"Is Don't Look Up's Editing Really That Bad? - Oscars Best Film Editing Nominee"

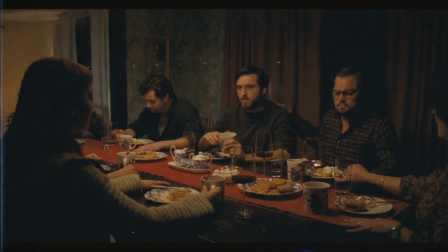493s
In addition, this shot of Dr Mindy's son is terrible by any other standard, but with this context it almost feels like another jarring glitch, a quick snapshot into his true feelings.
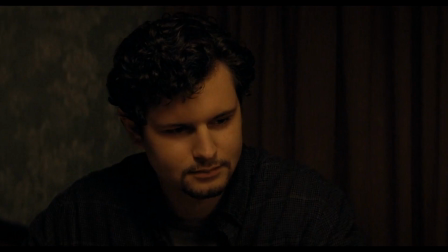502s
I will agree, this effect would have worked so much better if it reoccurred a few more times.
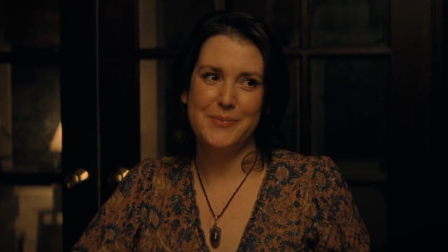508s
Thematically, it would have been much clearer if we froze on each of the family members around the table, for example.
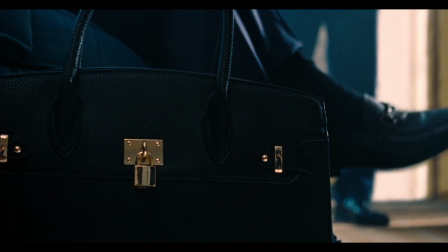513s
And to be truthful, I did rewatch the film, and there are a few questionable scenes or moments.
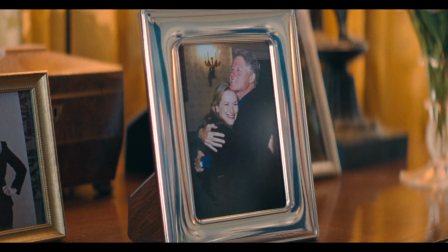518s
McKay and Corwin love to abruptly cut to random objects in a scene, which seems to be expositional, but happens so quickly that it's just jarring.
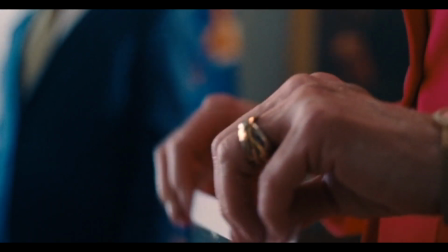525s
I get why people are put off by this. I totally understand it. But in my honest opinion, there is no way these cuts and freeze frames were not deliberate.
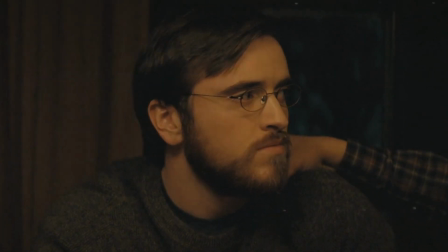534s
Yes, they're used in a different way to what we've seen before.
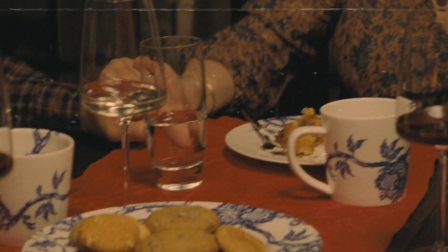536s
They feel incredibly wrong, but when everything is ending, maybe wrong is the correct feeling we should be having. You guys are going to crucify me for this, aren't you? Thanks for watching! Don't forget to like and subscribe!
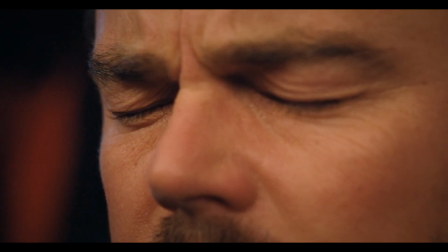552s
We out here! Thank you for watching this video. If you liked it, please subscribe, comment, like and share.
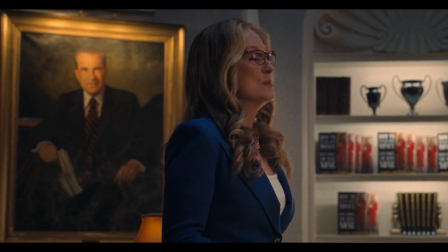558s
I'm a very small channel, so it all helps. I put a lot of effort into researching for these videos.
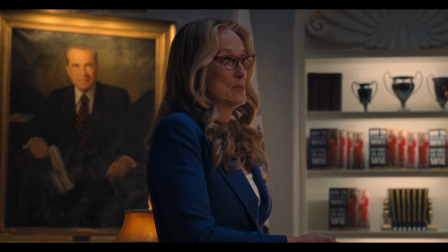563s
I try provide some value and some some good content for you.
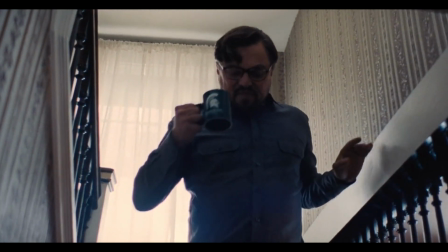567s
But yeah, let me know what you thought of the film because I know it's very polarizing.
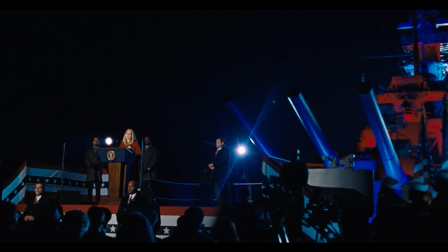572s
I'm imagining. I mean, if enough people see this, I'm imagining it might be divided because, yeah, people really do hate this film.
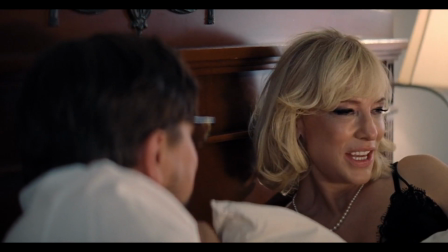579s
And I don't know, I get it. But for me, it was just kind of like I didn't hate it.
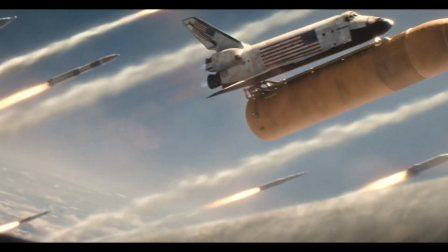584s
I didn't love it. I just thought it was kind of entertaining and good fun. Yeah. Let me know what you thought, especially about the editing.
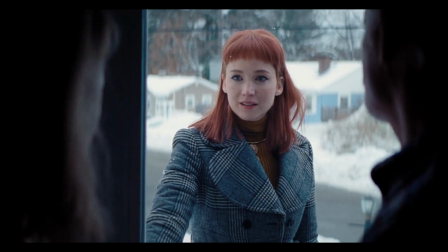591s
or let me know what you thought about this video because yeah, it'd be nice to know but yeah, again, thanks for watching and I'll see you soon bye